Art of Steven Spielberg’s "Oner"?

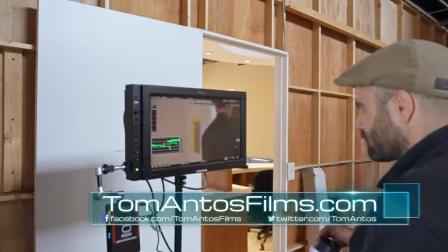0s
Hi guys, my name is Tom and in this video I wanted to show you a cool collaboration I did with Rubidium from
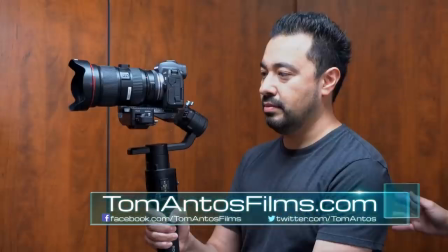6s
YouTube channel Crimson Engine and Armando from YouTube channel Mondo Bites.
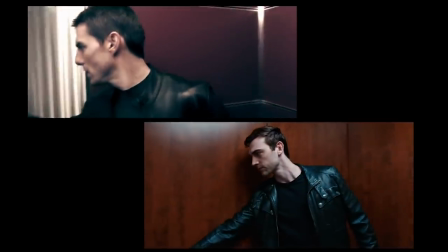11s
Essentially we wanted to remake a scene from Minority Report where Tom Cruise enters the elevator as an encounter with Colin Farrell.
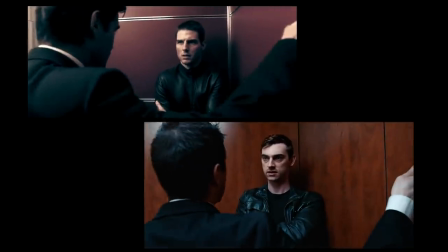19s
It's this cool long one-take scene that Steven Spielberg is kind of famous for doing in a lot of his films.
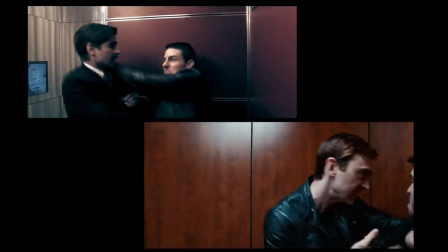26s
One of the reasons why I wanted to do this aside from testing a whole bunch of cool gear was to see whether you could recreate
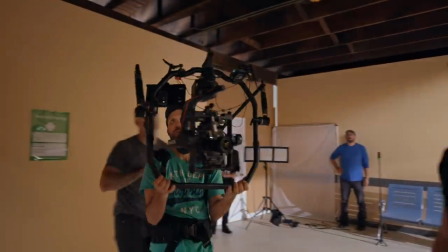32s
the same kind of look using high-end gear but also taking this super low-budget approach.
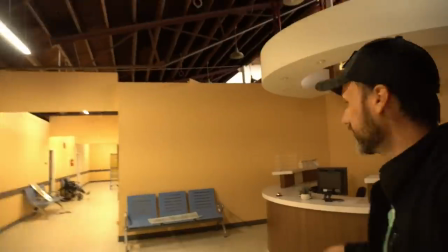39s
There's still nobody here at the hospital it's kind of actually dead I'm surprised even the receptionist is gone that's partially because it's a fake hospital set this is just one of the many sets that they have at the studio here's another set now obviously our set doesn't match the set in minority report
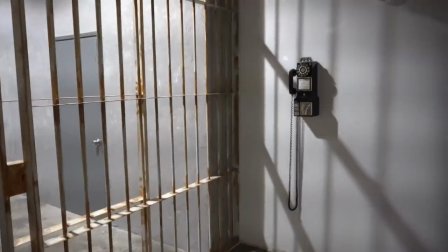54s
but then again doesn't really matter since we're just doing a camera test.
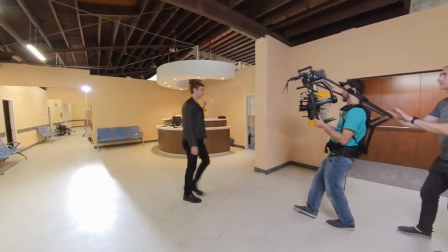58s
We do have a hallway here and most importantly we have an elevator set and that's all I really cared about since it allowed
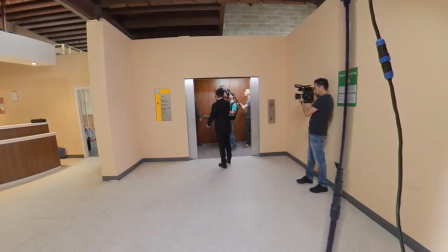65s
me to have the same sort of staging and also allowed me to kind of play around with the lights and achieve a similar kind of look.
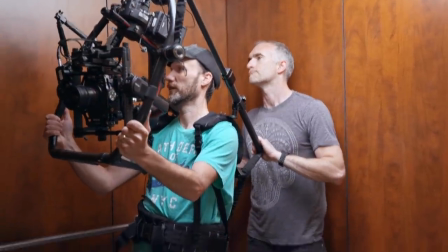71s
So for the camera I used this Canon C200 and I had that mounted on the
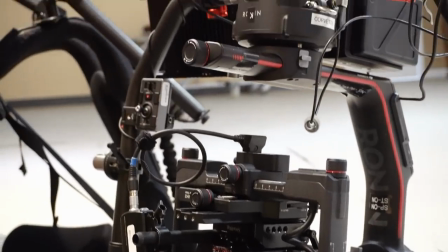76s
DJI Ronin 2. very cool gimbal but also a very heavy setup.
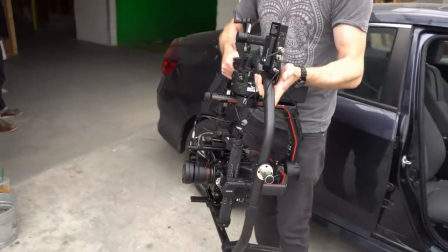82s
Tom's been lifting weights for six months in preparation for a one-minute Ronin shot.
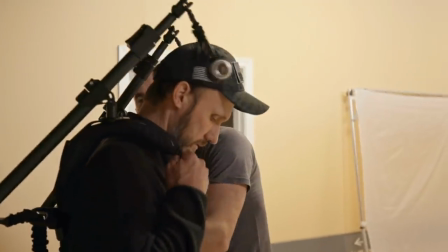90s
So to be able to work with the all that weight for a long time I had this mounted on the ready
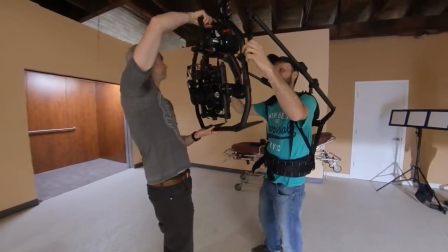94s
rig which just again takes the weight off your arms and kind of distributes it more to your body.
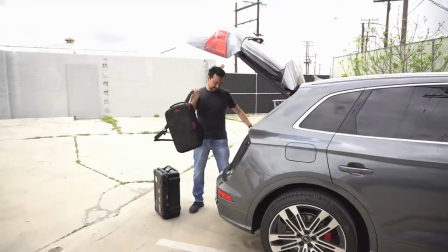100s
So we got Armando here.
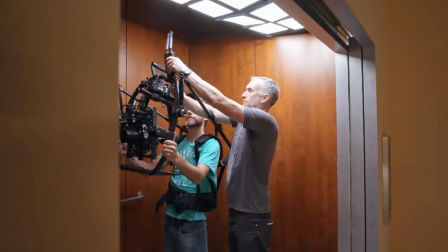102s
My rig is gonna be a C200 and Canon EOS R. Now we also had a wireless follow focus and the wireless video system so
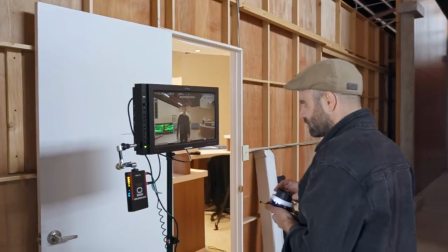110s
that the assistant can sort of sit on the side and watch a monitor and he could pull focus as I was you know walking with the actor.
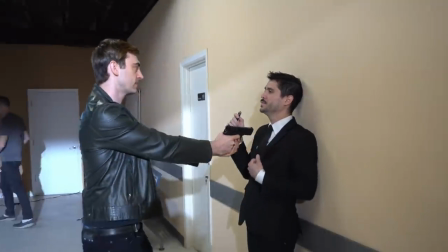118s
First obviously before I even set up any light, we kind of want to figure out what the staging is,
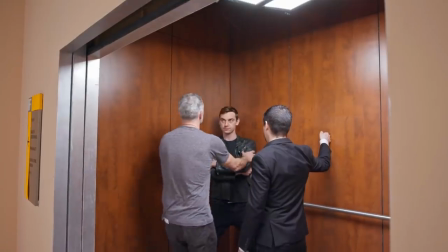124s
you know where the actors are going to be in and also the camera in relation to each other.
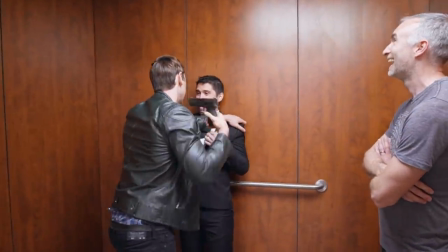129s
So we kind of just do basic blocking rehearsals which is kind of what we're doing here checking the lighting before we actually do the first take key thing is
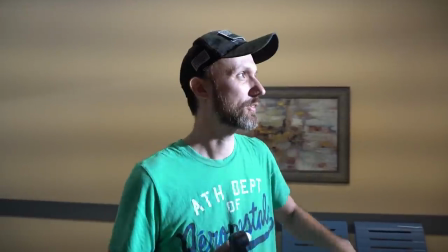137s
measure your you know light levels and what I'm kind of checking is intensity of the our backlight although in this case I kind of
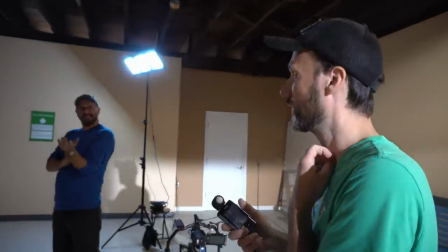145s
want to blow out the highlights but up here I do want to keep it kind of consistent up here gets a little darker which is okay and then up
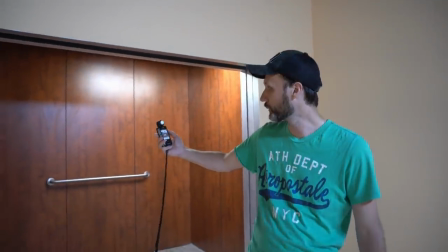152s
here we go to our f-stop basically f4 and we want to keep that kind of consistent let's throw the elevators and that's how you make sure that this way especially in a scene where you're walking through it you have consistent lighting even if you're having like an older camera or even if you're shooting on film where your dynamic range isn't that great you don't have to worry because you can fix the dynamic range by bringing
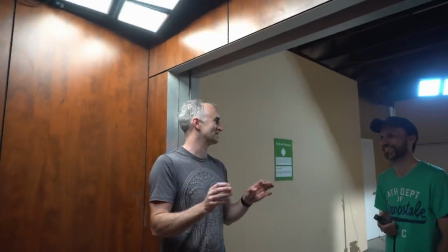171s
it closer with a light meter. There'll be no power windows, there'll be no division results. We'll see.
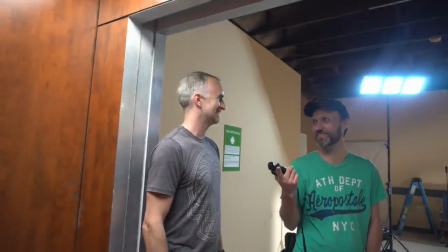177s
If anything will do that, what's that thing called? Oh yeah, content, was that content-aware film?
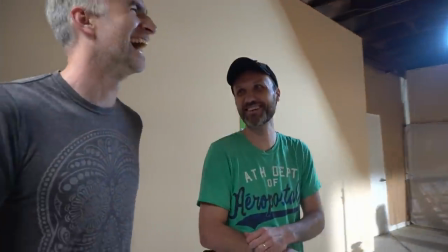184s
You'll basically just remove half the scene for a new actor with Tom Cruise in it. The lights that I used in this were all from Intellitech.
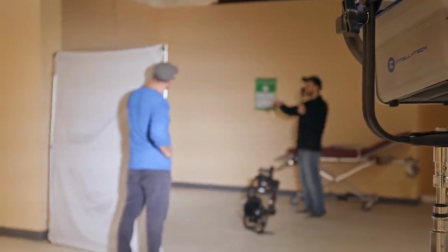192s
These were all LED lights.
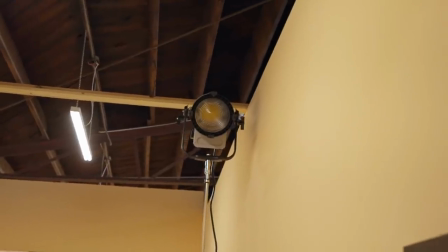194s
Now, the first one is this Fresnel light that I set up down the hallway, kind of backlighting the actor as he's walking towards the elevator.
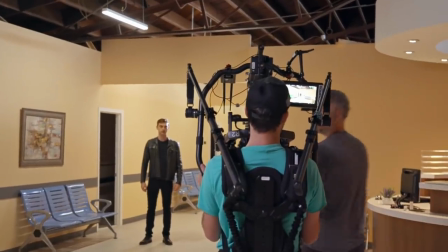201s
This provided a nice sort of edge light,
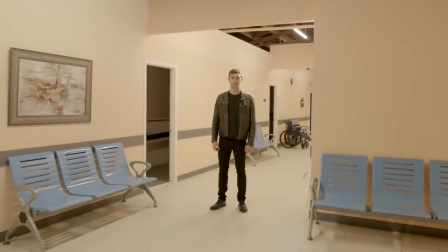203s
and I really kind of blasted that light and focused it so that it ended up overexposing the actor by like three f-steps.
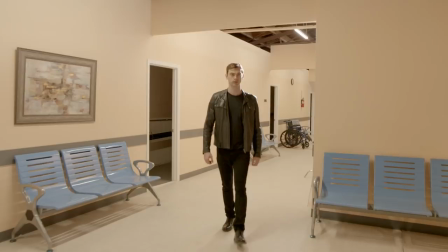212s
So really making sure that it's a very clear, noticeable kind of edge light.
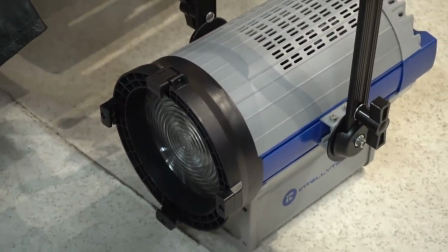217s
And I was using the Intellitech Light Cannon Pro, a very cool and, again, very powerful LED Fresnel.
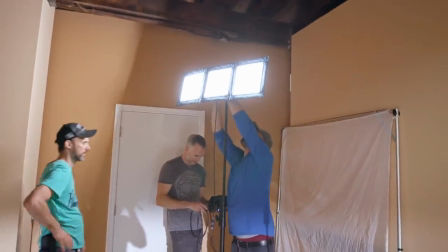224s
Then as the actor is kind of walking towards the elevator,
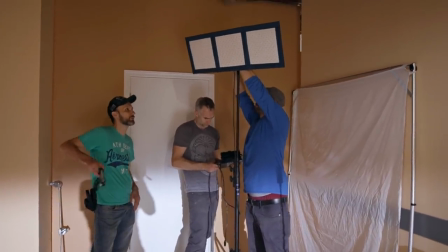227s
I needed to have sort of a light there to kind of fill in and also to provide a direction to his kind of the lighting on his face.
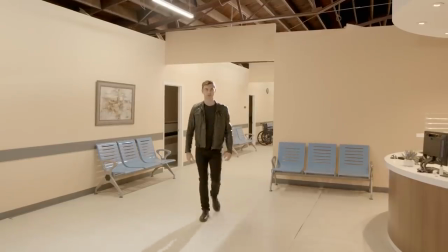234s
Because a lot of the light, obviously, in the hallway was just the ambient in-house lighting that was there on the set.
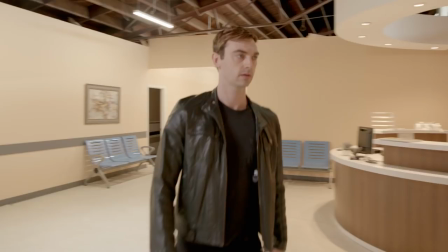240s
And because I wanted that light in the hallway to be semi-soft, I didn't want, again, a small focusable light,
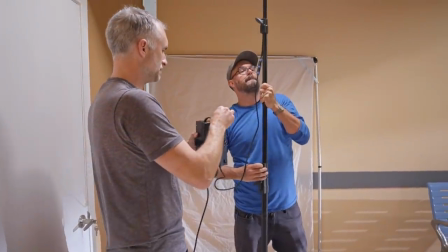247s
so I ended up using this IntelliTech Light Cloth, which is a foldable LED lighting kit.
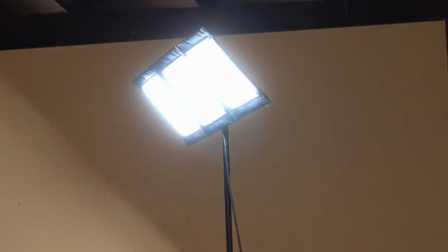254s
And it's kind of cool because these are flexible lights, basically, on a piece of cloth. And this way, because we're making a bigger surface area light,
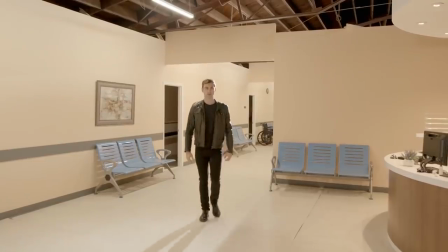261s
it provides a softer light that is going to blend in a bit better with in-house ambient lighting.
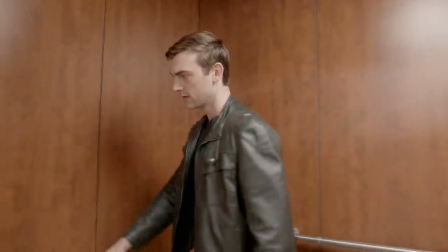267s
Now inside the elevator we used again an Intellitech light cloth.
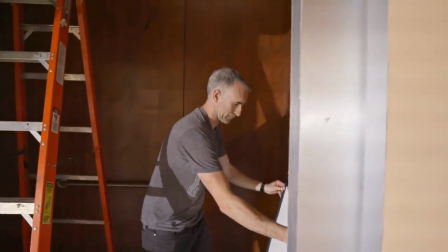272s
These are two by two foldable LED lights and we had two of them actually mounted together on this frame that you can also get from Intellitech.
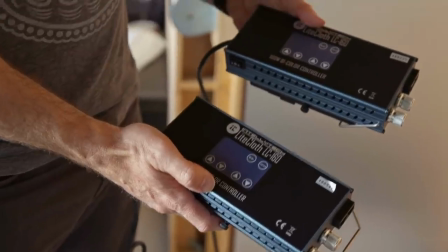281s
And this thing has a velcro on the back so again allows you to attach the cloth there. and we had all that mounted to a bunch of c-stands and
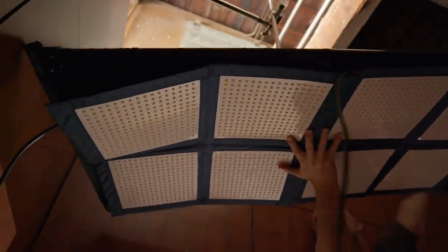289s
grip arms which were actually kind of going up over the elevator and the actual stand itself was on the other side of the
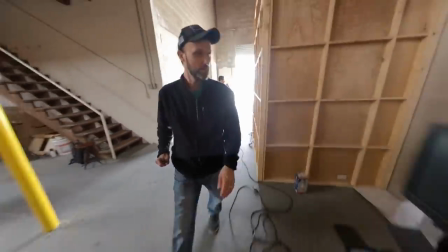297s
set. Now the reason why I end up going with eight of these panels inside the elevator is because again I wanted the light to be
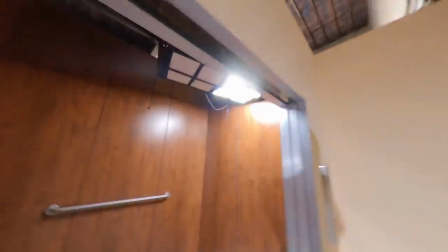303s
fairly soft and also knowing that that's pretty much going to be the only light that will be able to hide in that elevator.
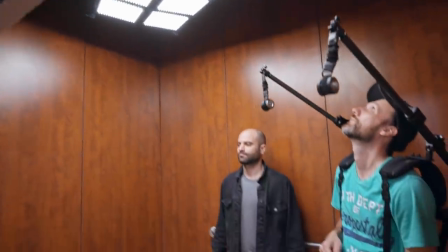310s
We didn't have anything else there to fill in which was also all right because again it is kind of a darker kind of a
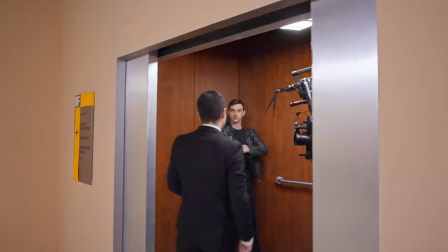317s
more intense scene so I did want some some kind of shadows there you know under the chin and under the eyes on the actors but I just didn't want
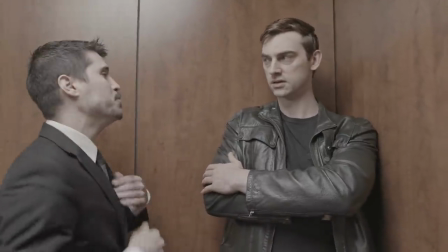325s
it to be like this very sharp lighting again so we're kind of mimicking that look that they had in Minority Report.
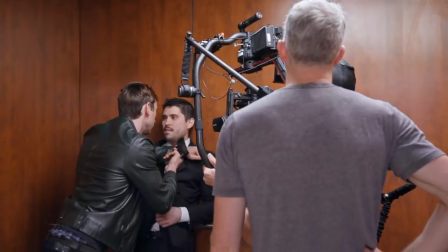332s
Now you got to keep in mind that Minority Report obviously was shot on a film camera and the set was different so the lighting obviously is going to be slightly different once
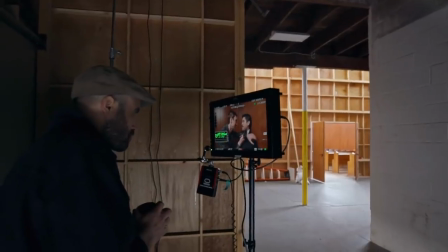340s
we had the Canon C200 under and everything kind of working with our wireless follow focus and video system then again it
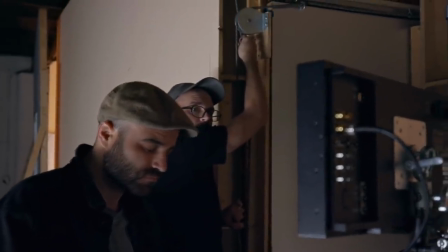348s
was easy for me to just kind of grab it and quickly adjust the sensitivity of the DJ Ronin and kind of end up
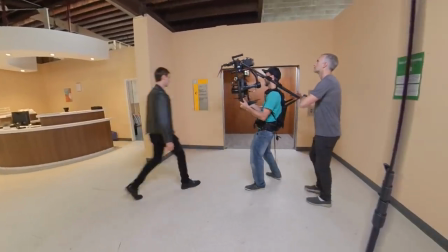353s
getting these kind of fast panning kind of whipping almost shots where I follow the actor into the elevator.
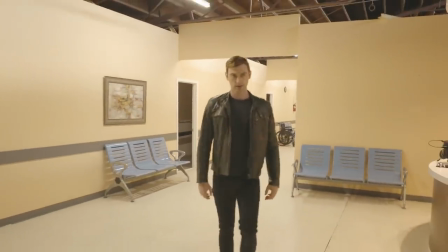359s
So once everything was ready this is how the scene looks.
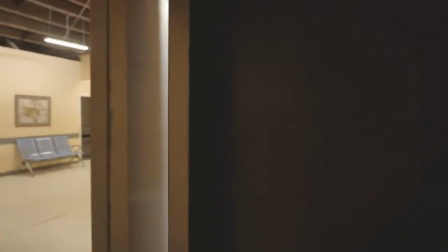364s
Actually no this is just kind of wanted to show you guys how the scene looks once the actors were already in their final clothing and everything and we had the camera movement and everything worked out but yet i basically i had no lights in the scene so all the lights were actually off
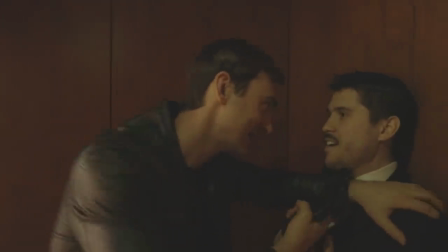378s
and you can kind of see without the lighting i mean the scene obviously doesn't have the right feel i mean not to mention it's underexposed but also
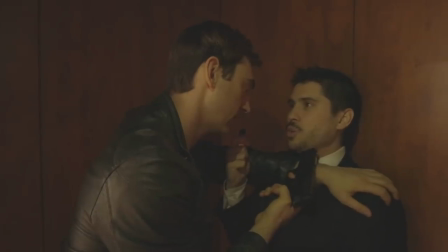386s
just again it just doesn't look right so i think some of the most important things to keep in mind if you want to end up having
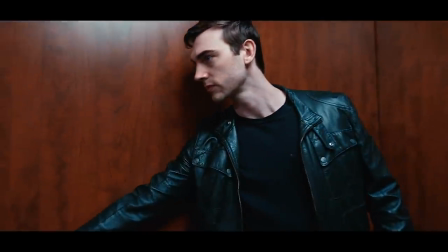394s
just good-looking shots in your in your videos uh is uh in order to have really good-looking cinematography you first have to start with well
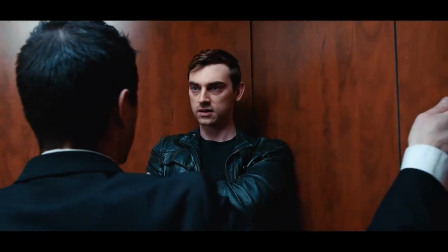402s
first i would say the good-looking set costumes all that stuff make sure your actors and know what they're doing but but then lighting is a huge
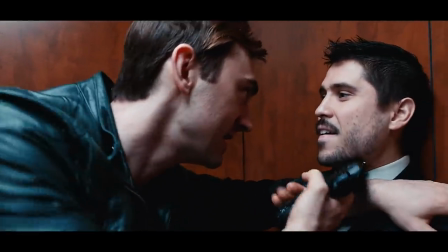410s
thing so once i end up adding all the lights this is kind of you know what we ended up with seems i found a flaw
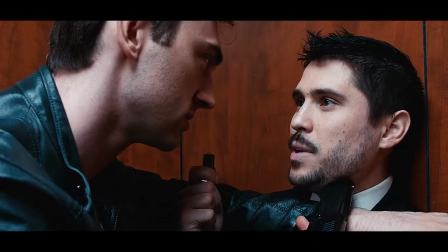422s possession alone will get you six months not to mention your badge i guess we won't be working
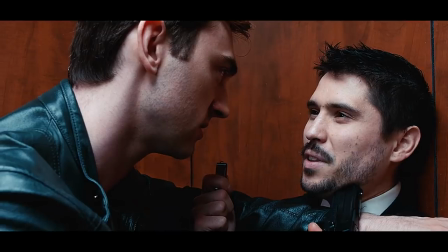427s together after all put the gun down john i don't hear a red ball